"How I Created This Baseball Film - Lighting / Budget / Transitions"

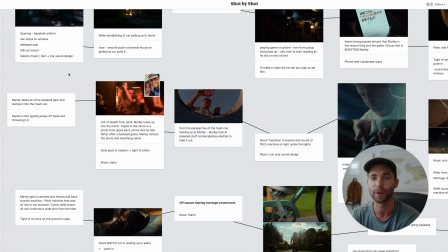We want to want to shoot each scene I knew exactly what shots I wanted and had in mind occasionally every now and then you'd be like oh this looks cool I'll shoot this real quick while we're here so I'm making this shot by shot literally what I did as I locked myself in my room and I thought about what would happen I had my main concept of this little kid who did bad in a baseball game got made fun of wanted to get better and then something at the end proves that he did get better and what little moments in between could happen to get us to that point and how can I make things transition seamlessly in such a short amount of time.
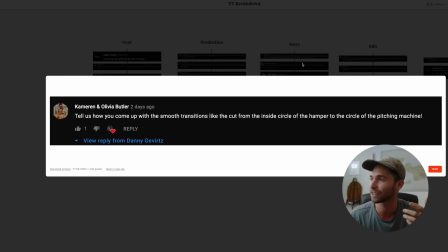It tells how you come up with smooth transitions like the cut from inside circle of the hamper to the circle of the pitching machine.
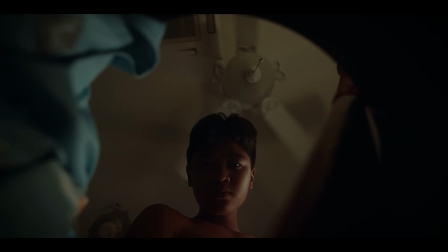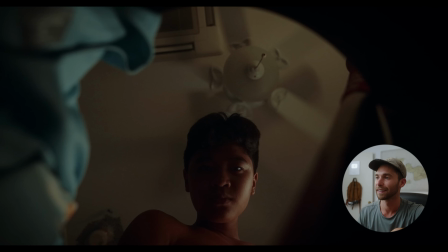Compositionally we're looking through a circle and when we transition the pitching machine that
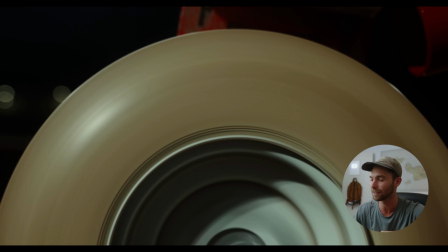shape of the circle is still there there's still the dark edges and we're still looking at a circle.
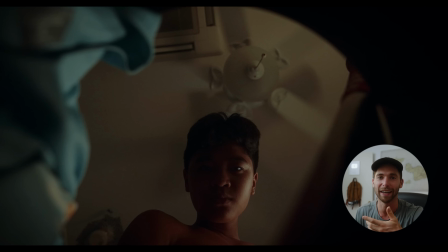So it's pretty much a match cut of two different things.
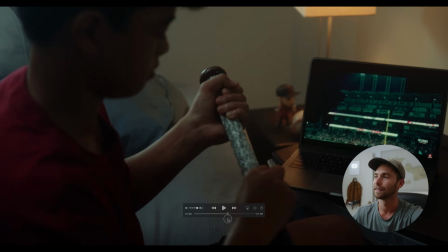Another transition that I'm super proud of is I needed to put a halt to this like getting better montage.
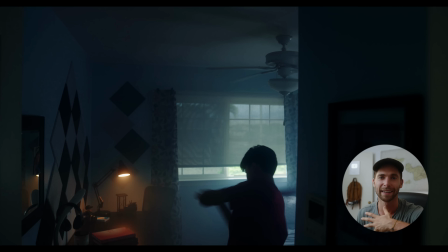Sound effects help bleed into the next scene but the composition, the framing is like almost a perfect match cut of him swinging the baseball bat and
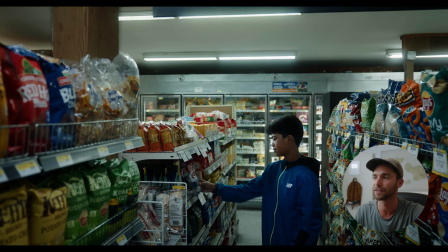him reaching on the shelves to get the sunflower seeds.
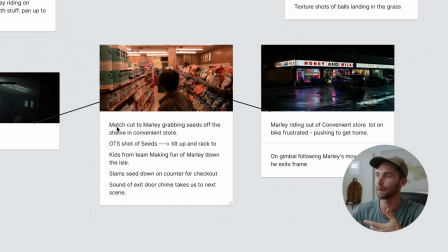So here it says match cut Marley to grabbing seeds off the shelves in the convenience store.
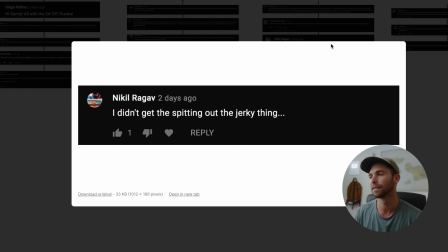So this was all planned. Not much of a question, more just like a brute force statement. I didn't get the spinning out the jerky thing. Took me a while to understand what he was talking about, but what I think they're referring to is the sunflower seeds. And if you're asking yourself, I don't get it. Like it didn't make sense to me. It wasn't supposed to make sense. He's a little kid. He does erratic things. Like little kids don't do things that make sense. What extreme action could I put in this to up the ante, take it to the extreme, make the audience just like feel more immersed and learn more about this character and that was just a unique little thing if you don't get something you don't have to say it out loud moving on to
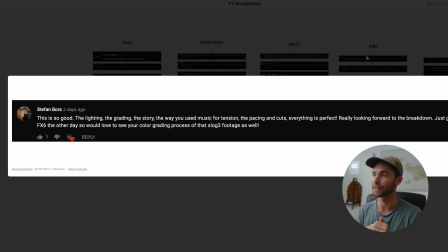the edit portion this is so good lighting the grading the story the way you use music for attention oh that's perfect it's more of a statement thank you stefan so the thing i want to pull away from stefan's little statement here is the music for attention i can't stress enough how important music is for your production it is 50 of the experience for the person watching you need to spend the same amount of time if not more pointing out the audio side of the things as you would the actual visuals. If you notice and you re-watch, I'm using music not as just like a background track that you throw into the background.
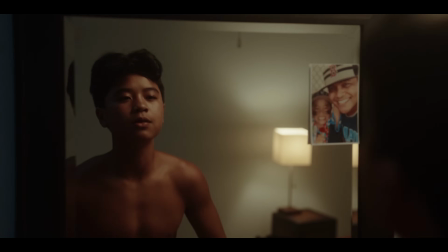I'm using it to build tension. I'm using it to transition. I'm using it to make the audience member feel exactly the way that I want them to feel in that moment. It's not okay for a piece like this to just have one sterile background track go through the entire piece it would get boring
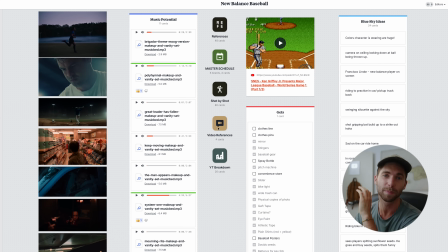it would get stale it wouldn't make sense for a lot of clips what i did in the pre-production phase is i went to music bed and i pulled and downloaded all these music background tracks that i could use for my project to use in different phases i knew i would need
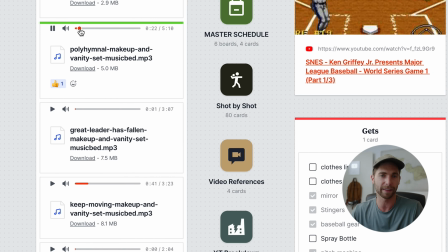music for him getting better phase which is this song right here that i use if you listen to closely the scene in general store. You'll hear the music transition into like the music that would be playing over the loudspeaker of a small town general store.
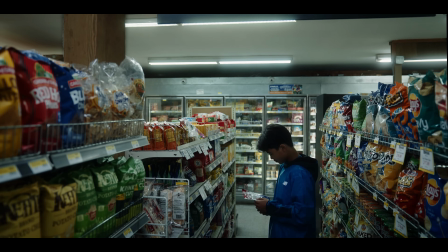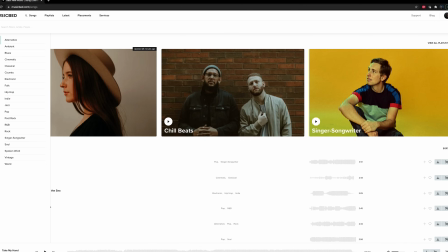That's actual music from Musicbed from my favorite section, the vintage section. But I was like, oh, what would be playing over the loudspeakers of a general store in a small town? I thought, oh, old vintage country songs. Literally whatever I need to find on Musicbed. I'm able to find it. Use it as background tracks. Use it as sound design. Try it on a free account.
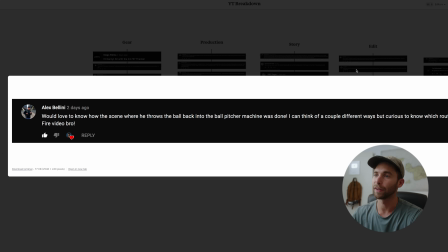See if you like it. Click it with the link below in my description. I would love to see a scene where he throws the ball back into the pitching machine. Nice little comic relief moment. Didn't want it to be all serious. Wanted a little bit of humor in there. Definitely not a VFX guy here. So I had the cadence of this perfectly planned out.
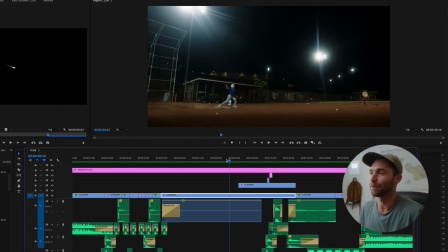I did the actions for Marley. I actually got a bruise on my hip when I landed on my left side because I needed him to land on his left side.
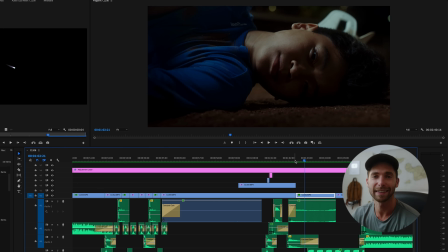So when we transitioned to him on the ground, he's on his left side. This sound design is all fake.
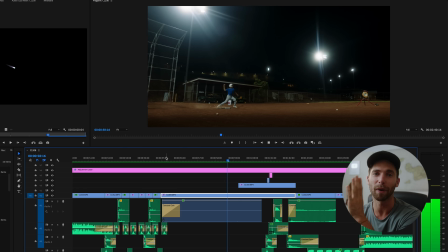Everything you're hearing is fake because I was screaming at Marley in the direction, swing, throw, boom. Boom is when he got hit and he would know to get hit in the stomach and fall over to the side. Marley actually just missed the pitching machine to the right of it.
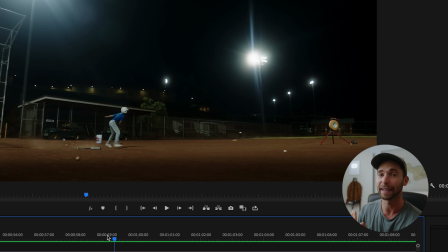If you freeze the frame, you can see the shadow of the ball next to it, which means it's slightly in front of it so it doesn't actually go in. But on your first watch, you know, you would never notice. So what I did was then split the screen,
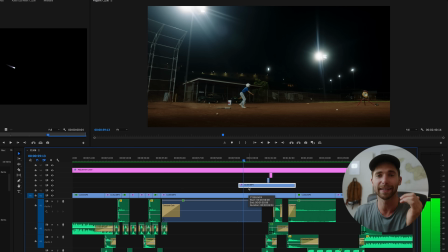put a clip on top of it, and I reversed that one, cropped it over so it wasn't touching Marley. Marley's actions were still the same reverse the clip so it looked like the ball was then shooting out of the pitching machine and then to change the
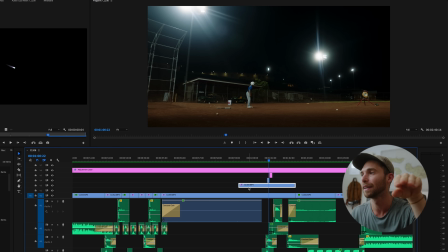trajectory of the ball and to make it look like it's coming in and hitting him I actually downloaded this PNG file of a comment off of
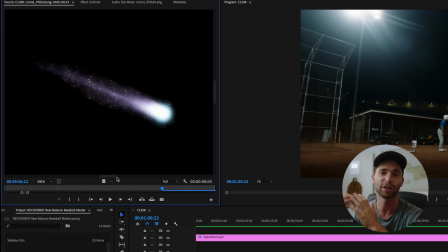Google Images looked like the stream of a ball colored it to look
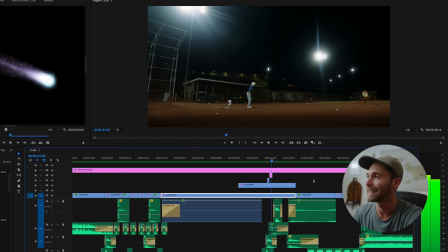a little warmer keyframed it into hitting Marley it's It's not perfect.
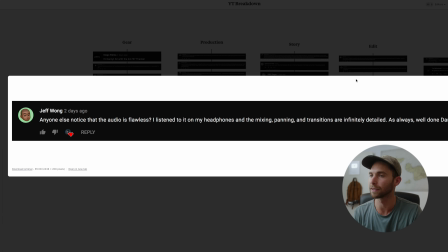I listen to headphones mixing panning transitions. Anyone else notice that the audio is flawless.
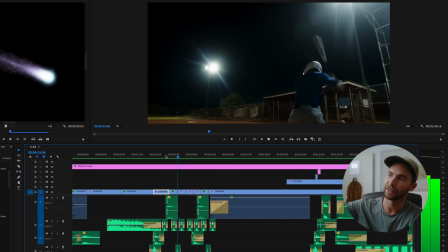It's not flawless, but I appreciate it. Like this whole montage of him missing at the pitches. It's all the same swing noise, but if I had the same swing noise just in there untouched the entire time it would feel fake and unrealistic.
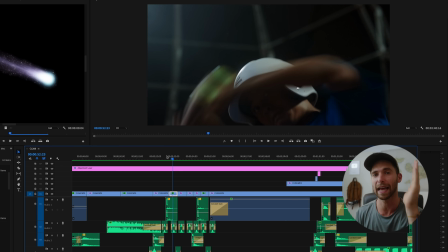So here the swing is happening to the left of the screen. Pan the sound to come only mostly into the left side of your ear. we're really close so it was louder and then transitions a little further
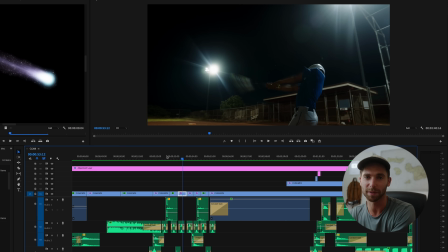so the sound is dampened a little bit it's a little more towards the middle so it's the direction it's like where the sound is happening around the body crappy visuals with good audio still works good visuals with crappy audio never works man this is getting long all right lighting breakdown lighting
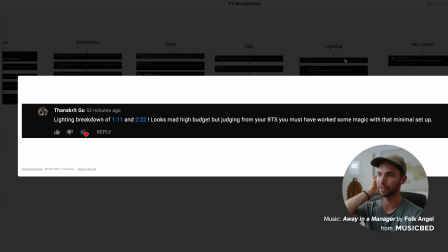breakdown of 111 212 looks mad high budget judging by your bts just warps and magic definitely not high budget definitely low budget lighting setup let me just break those
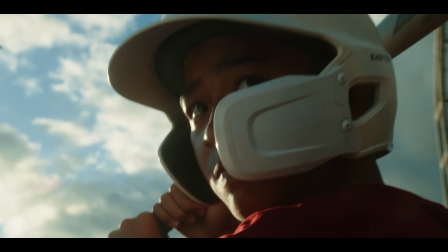scenes down for you super super quick this is the first scene that he highlighted just using natural daylight back
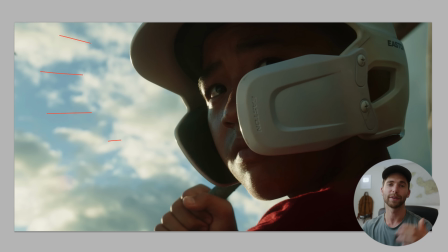lighting our character here and then what we're doing is using a giant four by four matthews
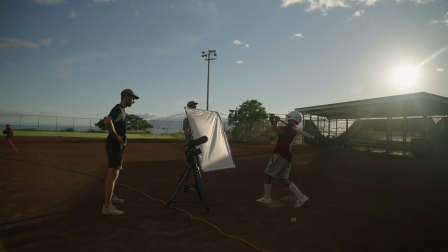bounce bouncing that light from the same side that the sun is actually on just to wrap it slightly around his face you can actually see the
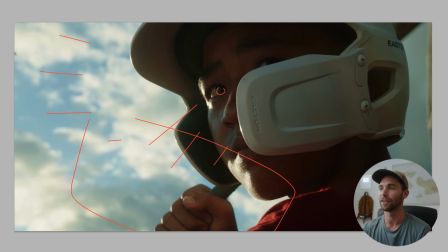bounce in his eye right there and then it's just a good looking frame a lot of contrasting layers you got his shoulder in the foreground with a red color mixing with blue orange his face is in the mid ground you got his bat behind him in the
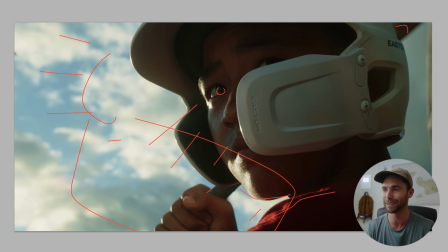background you have the sky in the background so there's a lot of layers to this image not a whole lot to it it's like super simple it's just like a piece of cloth
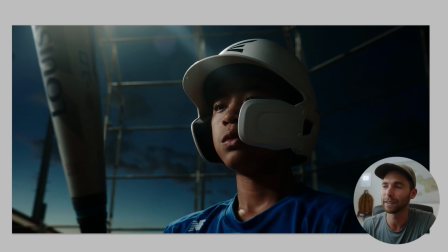uh at night i wanted to make sure when we got the close-up in his face there's still a little bit of light in the sky so we would get this depth if this was all dark black sky wouldn't look as good ended up not looking as good later in the film to
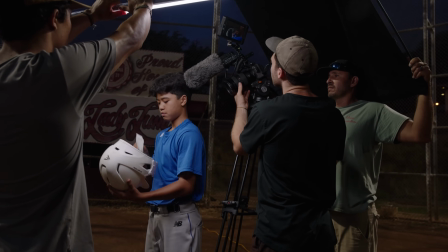get this nice shadow we had a big black four by four neg trying to block the light from the stadio lights from hitting this side of his
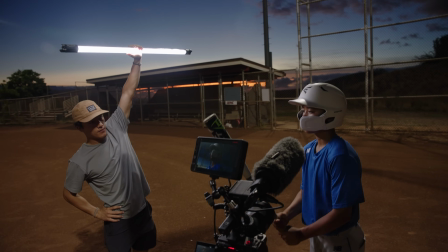body and then we took one of those lightsaber tube lights from nam light and just put it in to the side here to light the side
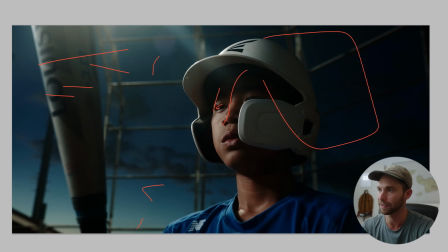of them you can actually see it in his eye.